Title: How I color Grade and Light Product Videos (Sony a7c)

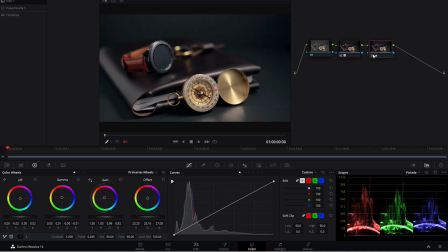[4:10]
That seemed to help that a little bit. We're gonna add another node. I want to play around with my curves.
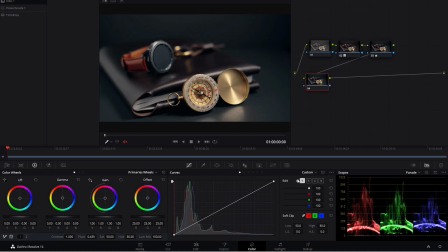[4:23]
So I uncheck this and it pretty much just broke the lock between all the other channels. And I'm going to give it a little bit more light into the midtones and bring my shadows down just a bit, something like that. So overall, it's looking pretty good.
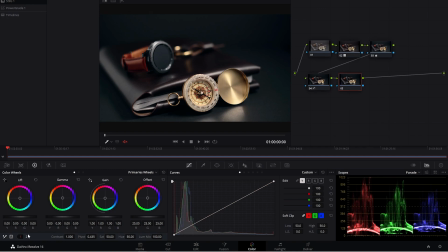[4:46]
I'm going to add another node. And I'm going to play around now with our blur. Now, I don't want to blur the image. I want to sharpen it. But if you go over to the blur tab, You can play around with this and see what it does.
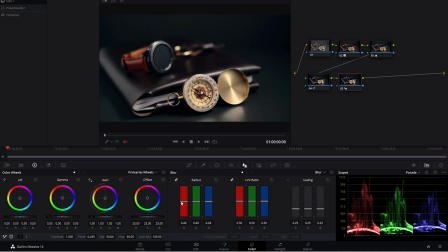[5:02]
If you bring it down, it sharpens it. If you bring it up, it makes it blurry. I'm gonna go to the middle and just drag it down just a little bit. So now I'm adding a little bit of detail to the overall image, but I don't like what it does to the noise,
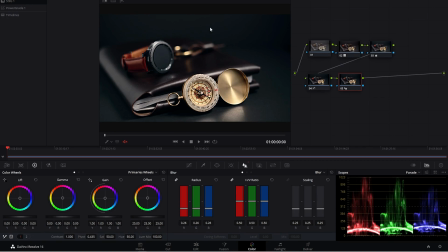[5:18]
because if you exaggerate this, it kind of exaggerates the noise too in the background. So I'm gonna keep it where I like it here, about 0.47. And then I'm going to go to my second tab here and change my
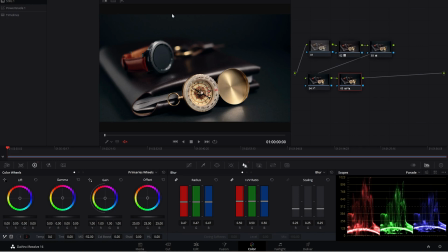[5:35]
mid-tone detail down just a little bit. And you can see the difference here on the top of the image with the noise. You can see. So I'm gonna leave it somewhere around there. Okay.
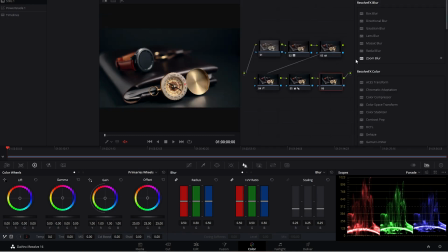[5:53]
Let's see, what else can we do? I want some of these highlights to kind of pop a little bit more. Let's do a glow. Okay, so right off the bat, you can see what it's doing.
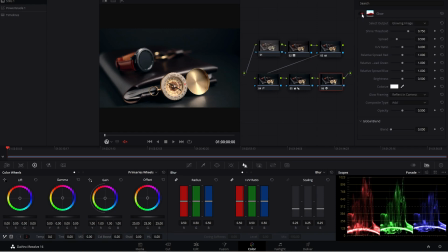[6:11]
It's adding a little bit of like a glow to those highlights. I want to play around with the settings here. I want it to spread a little bit more, something like that.
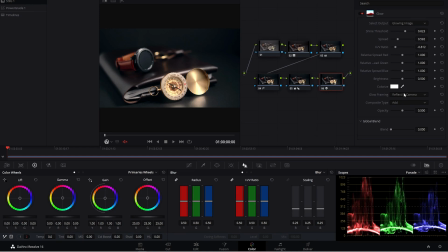[6:29]
I think that looks kind of cool. And then maybe we can play. Yeah, that looks good. I'm also gonna add some blend so it doesn't look unnatural.
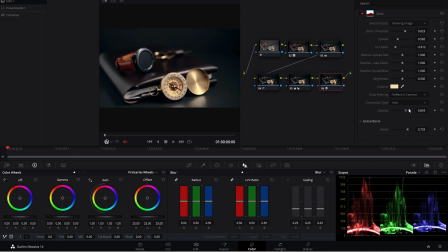Bring up the brightness.
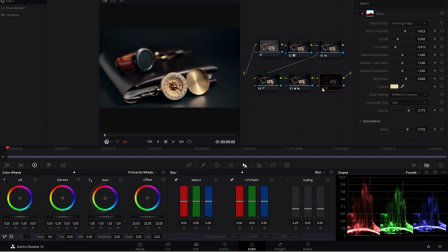[7:05]
And I think that looks pretty good. Yeah, I like that. I'm gonna add one more node here and add a vignette.
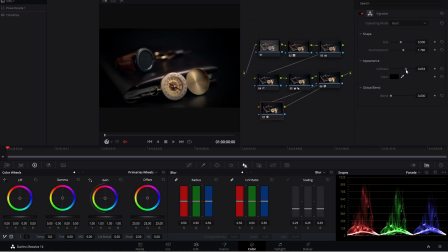[7:24]
Now that's a little too strong, but I want the softness to be pretty high. My size to be pretty high as well.
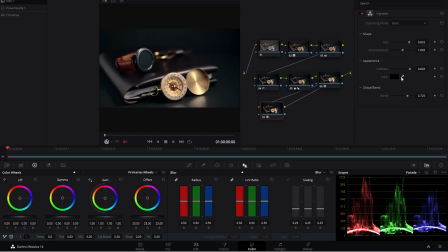[7:35]
And we're gonna blend it in. We also want to add a little bit of color, something like that. And you can see what that does. This kind of makes our objects here pop a little bit more.
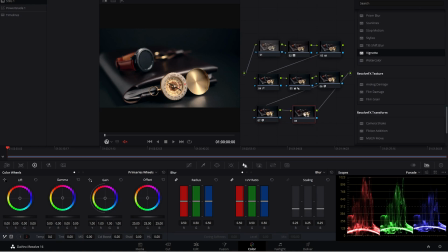[7:54]
So I think overall that looks pretty good. I wonder what we can do. If we change our highlights.